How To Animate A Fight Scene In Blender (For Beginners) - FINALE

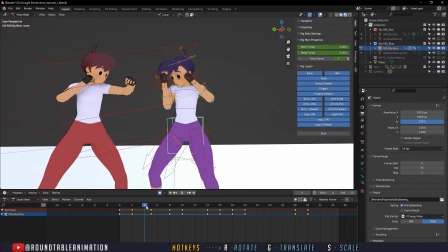4:19 So I'm going to save everything on frame 4, because that's going to be our, I'm going to save everything on frame 5, my apologies. That's going to be the hit frame.
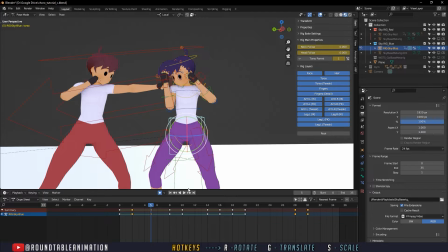4:36 And we're going to do something where the character is being hit,
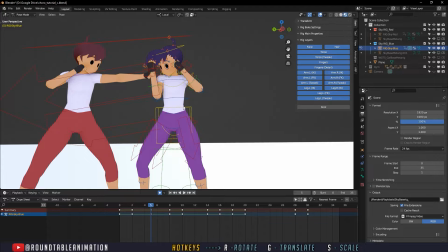4:41 so the hit is going to push the character inward, right? It's going to push the character to move inside, right?
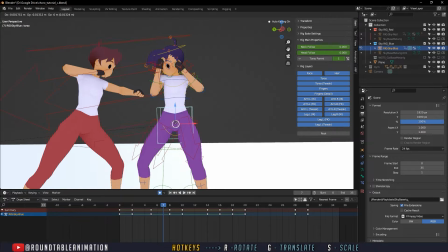4:50 So very quickly like this.
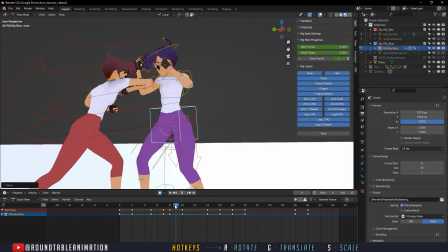4:52 So you can see a quick movement here where it kind of moves it.
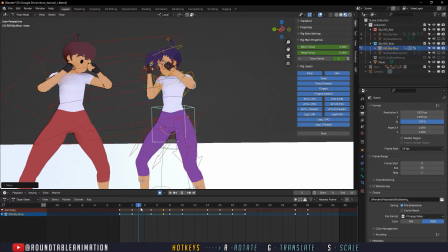4:59 But now because of that, the character is out of place for this next move, right?
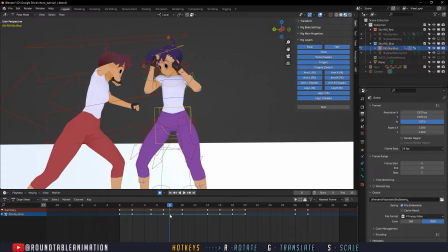5:04 So we're gonna remove this frame here on 8, just because now we're kind of reacting to we're gonna move this frame here on 8.
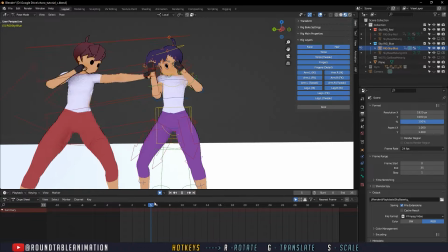5:22 And what we're going to do, now that we're selecting it, now since we know the arm here
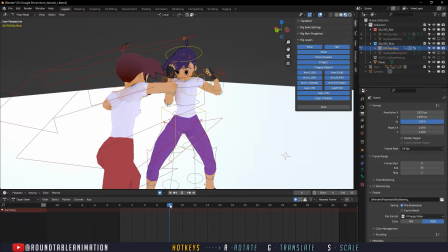5:29 is gonna be what's open, we wanna kind of have the arm
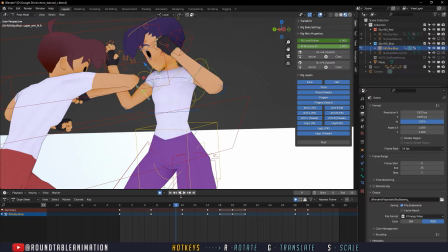5:34 ready there prior to that hit. So this is kind of how I do reactions.
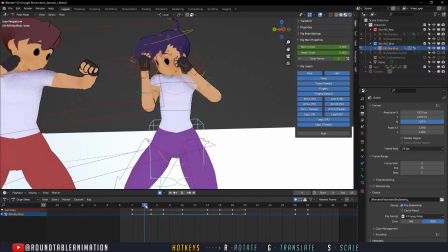5:40 So because we moved there a little bit, we're kind of letting the natural motion kind of opening up to the next pose. But because we have an idea of what that pose is going to be, we don't want it to look choreographed.
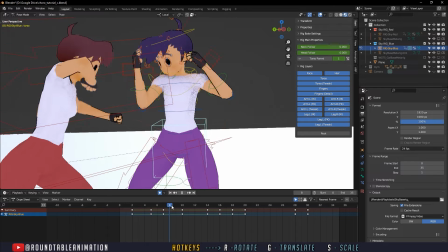5:52 So from right before here, we're going to have this pose saved, right?
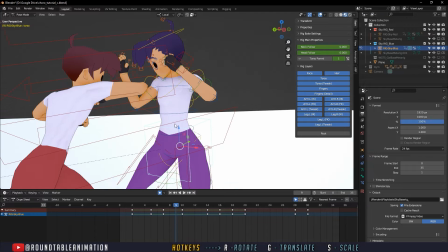5:58 Let's save the arm, save this, save all of this here into our pose.
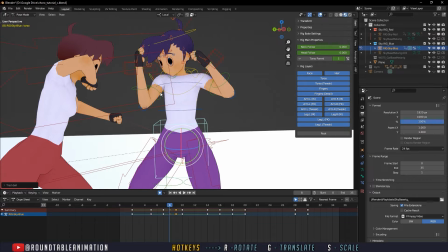6:07 But here, we're going to tighten up a bit here and tighten up this arm, right? Because we were just pushed. So push and then open.
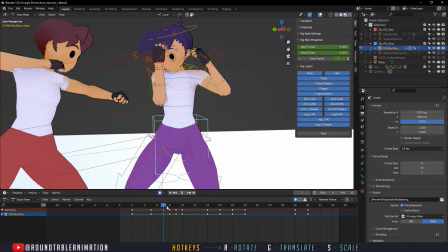6:18 So even though a little bit of that character is moving forward, we don't want that at all.
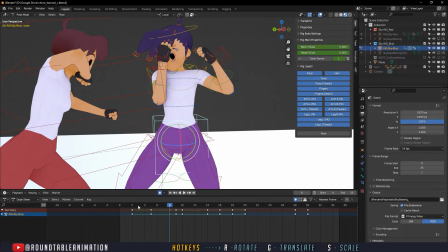6:26 And I want to remove this, maybe change this movement here, right? That might be a little bit too dramatic.
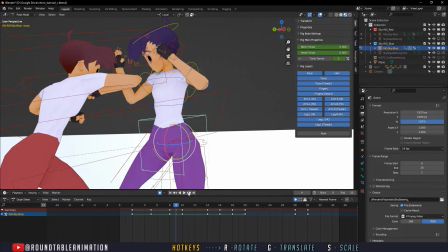6:35 So maybe remove this this pose here of 9, just it feels like it opens it up a bit here.
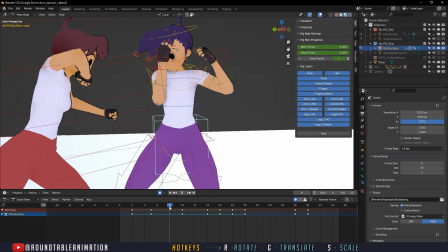6:44 If that even makes, that should ideally kind of
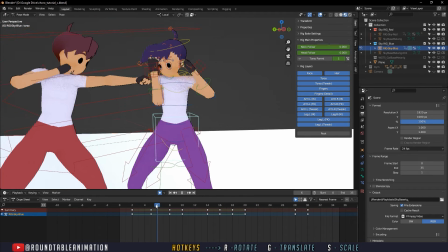6:50 make that character feel a little more natural doing so. So it, again, the punch moves them in a little bit,
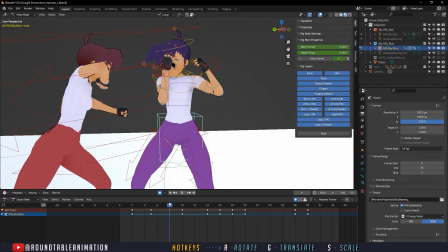6:58 natural reaction, and then because the elbows come in to open it up, it opens up that arm here, right?
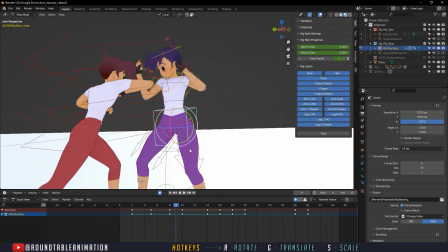7:05 Boom. Right, but it's not only just the arms that are reacting to it.
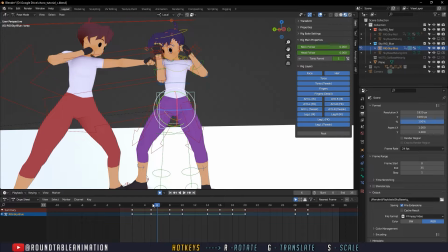7:12 So this is kind of one of those things, is how are the characters reacting and how can we make it seem less choreographed.
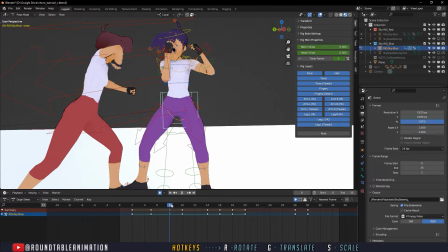7:17 So we have that punch here, it's react. We have this opening up here, and since it's a little dramatic, but that's okay because we're, despite seeing this fast. So we kind of open up here
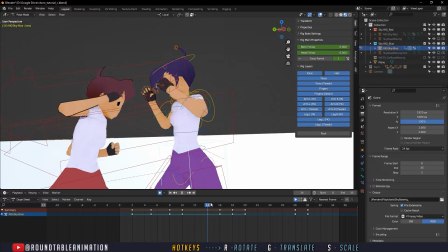7:30 from that part, and we kind of want to have the arm react a bit, right?
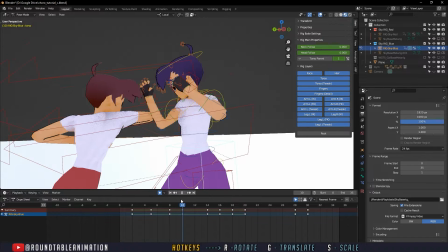7:36 So we have this open,
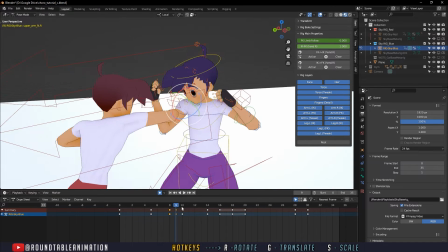7:39 but since the arm is already here when that happens, which is good, frame 10, even though this is a saved keyframe, we're going to open it some more.
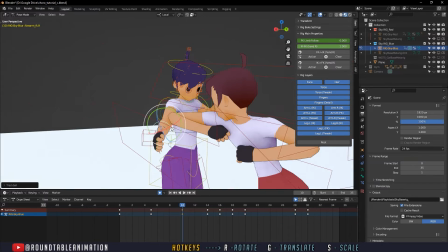7:47 So you shouldn't be afraid to even redo some of the poses here now that the character is.
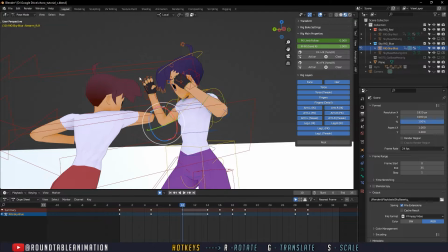7:56 So let's go back. Didn't notice that this one didn't have any saved keyframes.
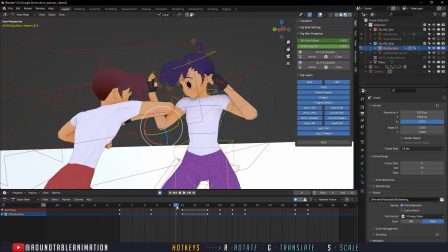8:04 So from here, we'll save a keyframe.
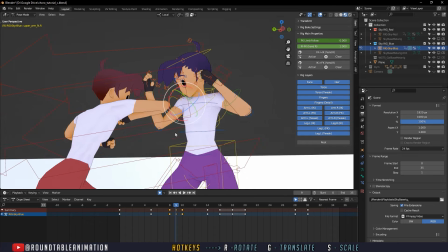8:09 And for the arm, we'll save that keyframe.
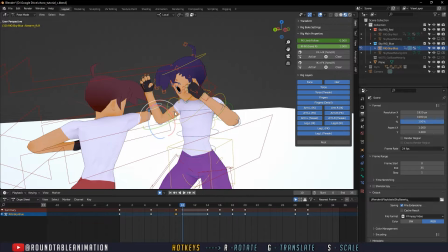8:12 So when it opens up here, right, it's a little bit
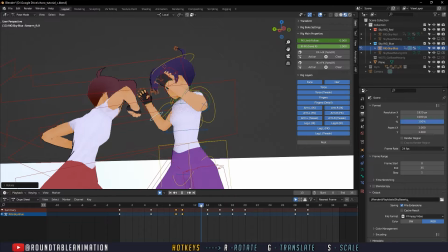right.
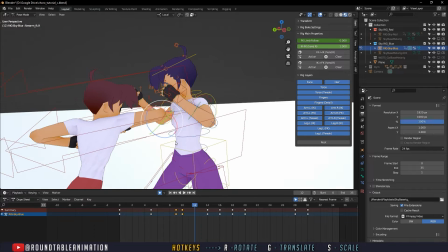8:25 So that opens, it comes in, but it comes back in, which I'll probably just remove.
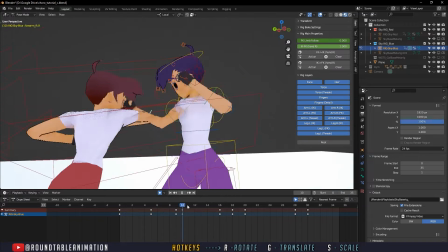8:35 So it looks a lot more natural. See? So once that opens up, then it kind of hits into that boom.
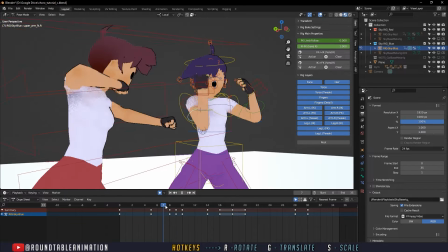8:41 Now your guard is open. We gotta hit that combo, which again, I wouldn't be able to really see while I'm making it.
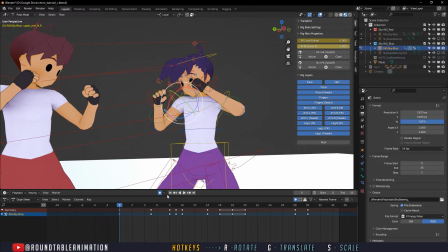8:49 This is kind of one of those things you kind of see while you're cleaning, right?
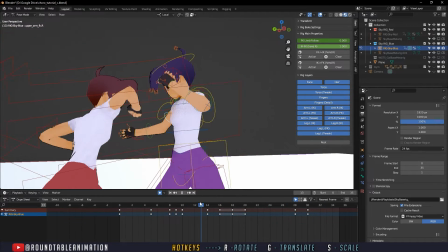8:55 So you kind of have this boom here, right?
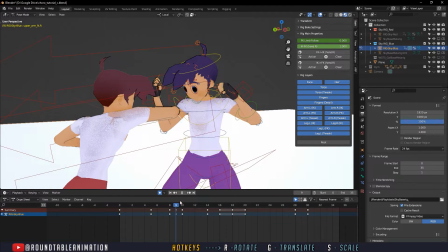8:59 Because now that arm is open, we have to react, elbow open, arm is there for that combo.
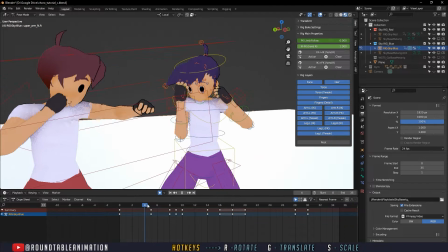9:08 So
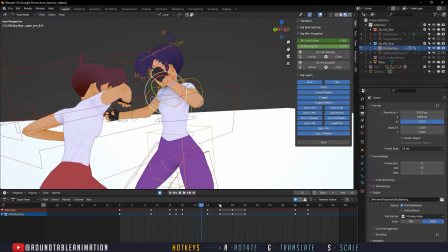9:12 hit and boom. Okay.
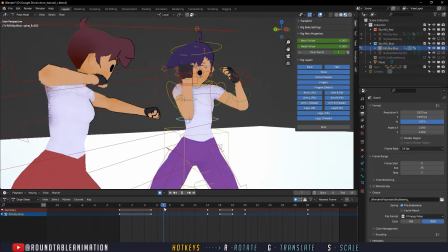9:18 So what's really going to make it a little bit better is really selling it with that a little bit of a torso movement there.
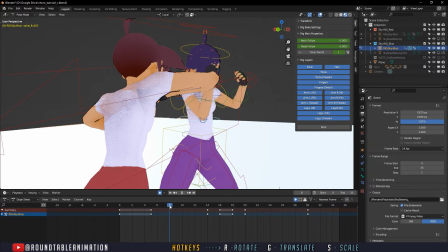9:27 So we're having a push.
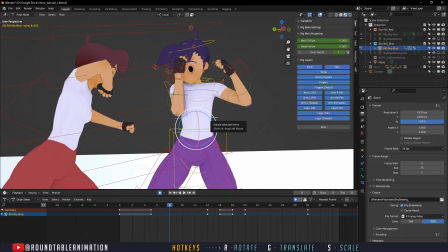9:33 I'm going to do something slight like this.
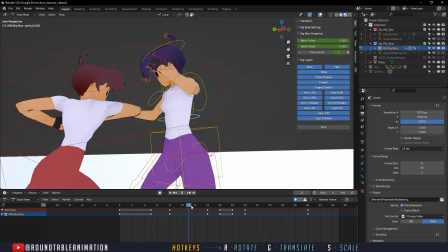9:41 And then it opens up.
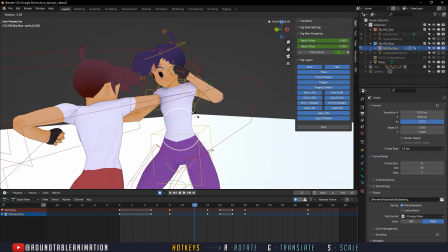9:46 Probably also want to have it kind of angled in like this.
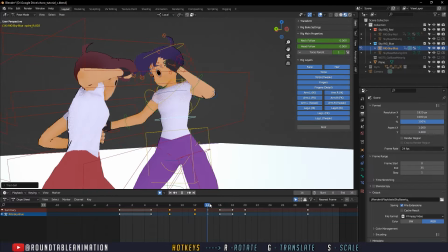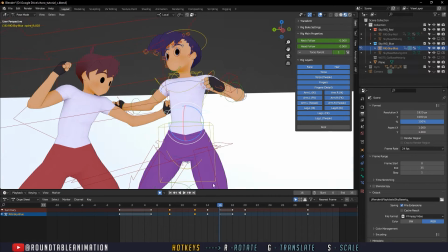9:57 and then kind of reacting from here.
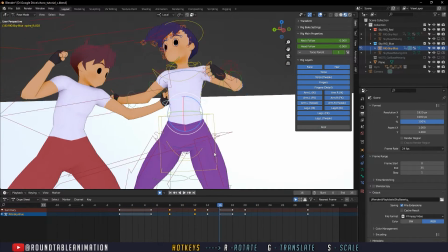10:03 So here, here, here. So let's kind of look at the feet. Let's just make sure we're all good on all fronts.
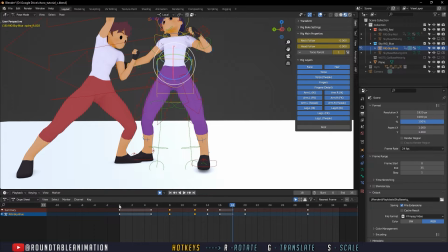10:10 Right, push, push, push. Now we can, even though the camera is probably going to stay into a lock here, we can have the feet react.
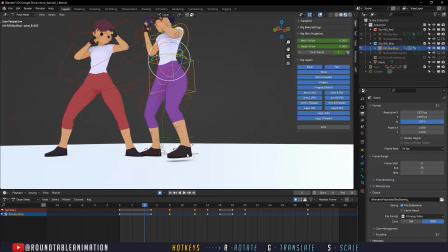10:22 If we want, this foot, I don't even think is on the ground, right? This whole time. That's funny.
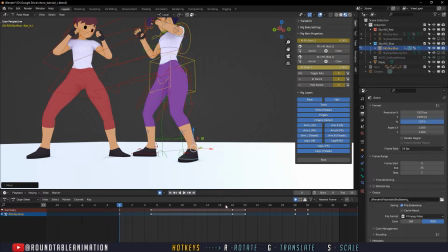10:27 So we're going to have this move back on the ground, and then because that's the same until frame 20, we're going to copy,
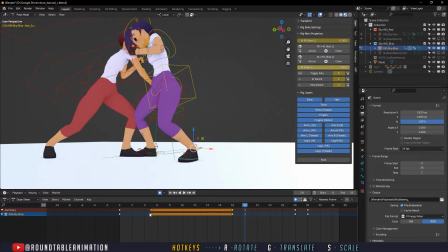10:34 paste on frame 20, and just delete these keyframes here, and that should be the same.
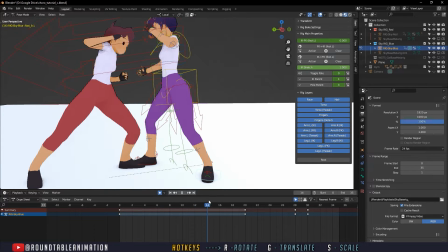10:41 So from here, we're going to push. We could do some micro animations to really like sell it. I'm personally probably going to leave the feet alone for the opposing character and just kind of have the
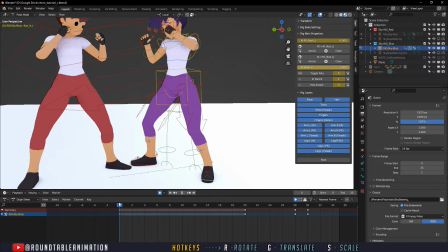10:53 body do most of the work. But what I'm not going to leave alone is the fingers.
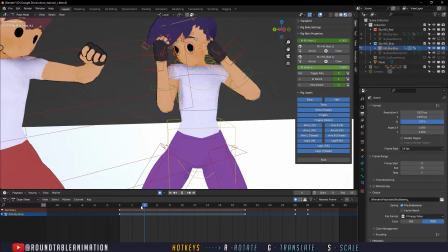10:59 So from here, the character kind of is in a battle pose, getting ready to go ahead and punch.
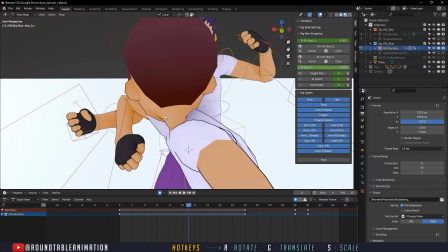11:06 But once it opens up, these fingers should open up as well.
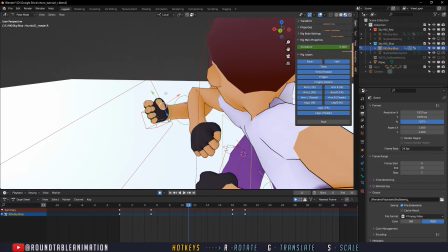11:13 It shouldn't just stay closed the entire time.
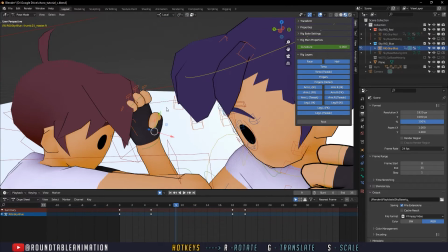11:17 So what we'll do is on this frame, on frame 9, we'll save these keyframes,
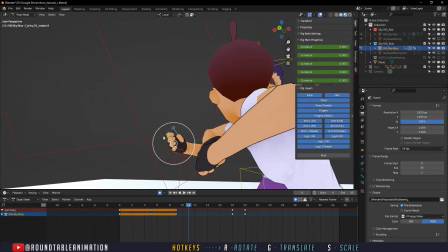11:26 open up on frame 11, and kind of open these back up again. All right, we'll adjust that for sure.
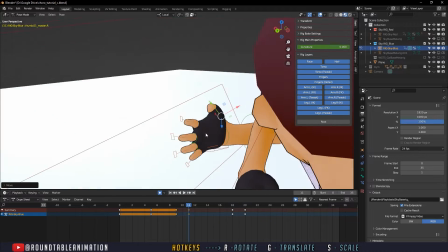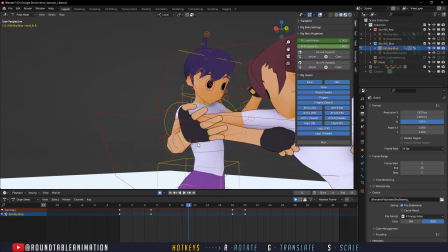11:43 And then we'll adjust these
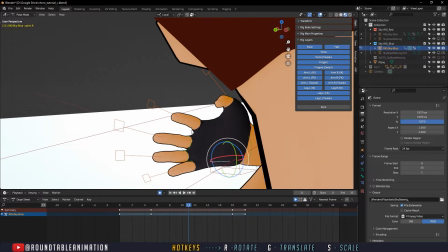11:47 and open these back up.
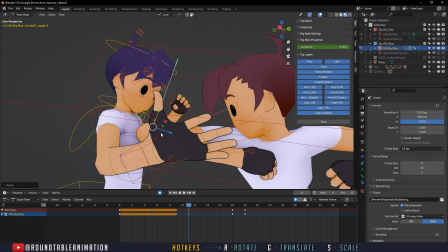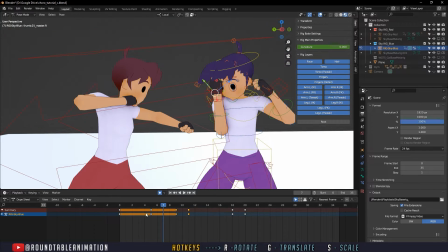11:58 So now we have this pose, and then it opens up our hands here.
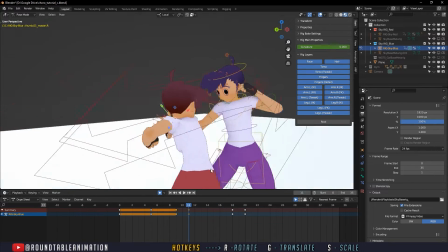12:05 So what happens is that because of the rest of the animation, the fingers close back into a punch.
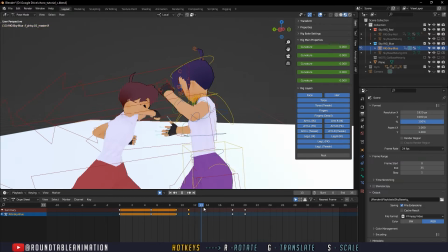12:14 Right? You'll see the fingers kind of close back into a punch here because that's what we keyed.
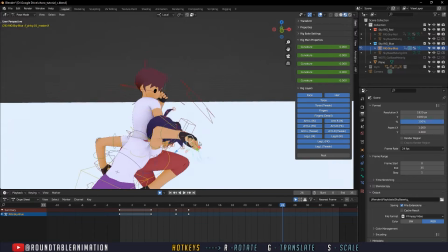12:19 We're just going to delete all those. So it's open for the rest of the animation because by no means does
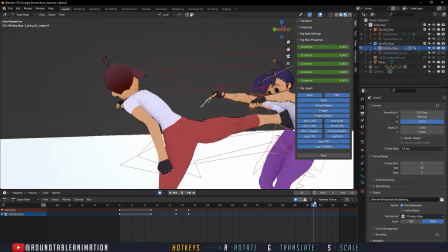12:27 the character have a chance to really get it back together for this, right?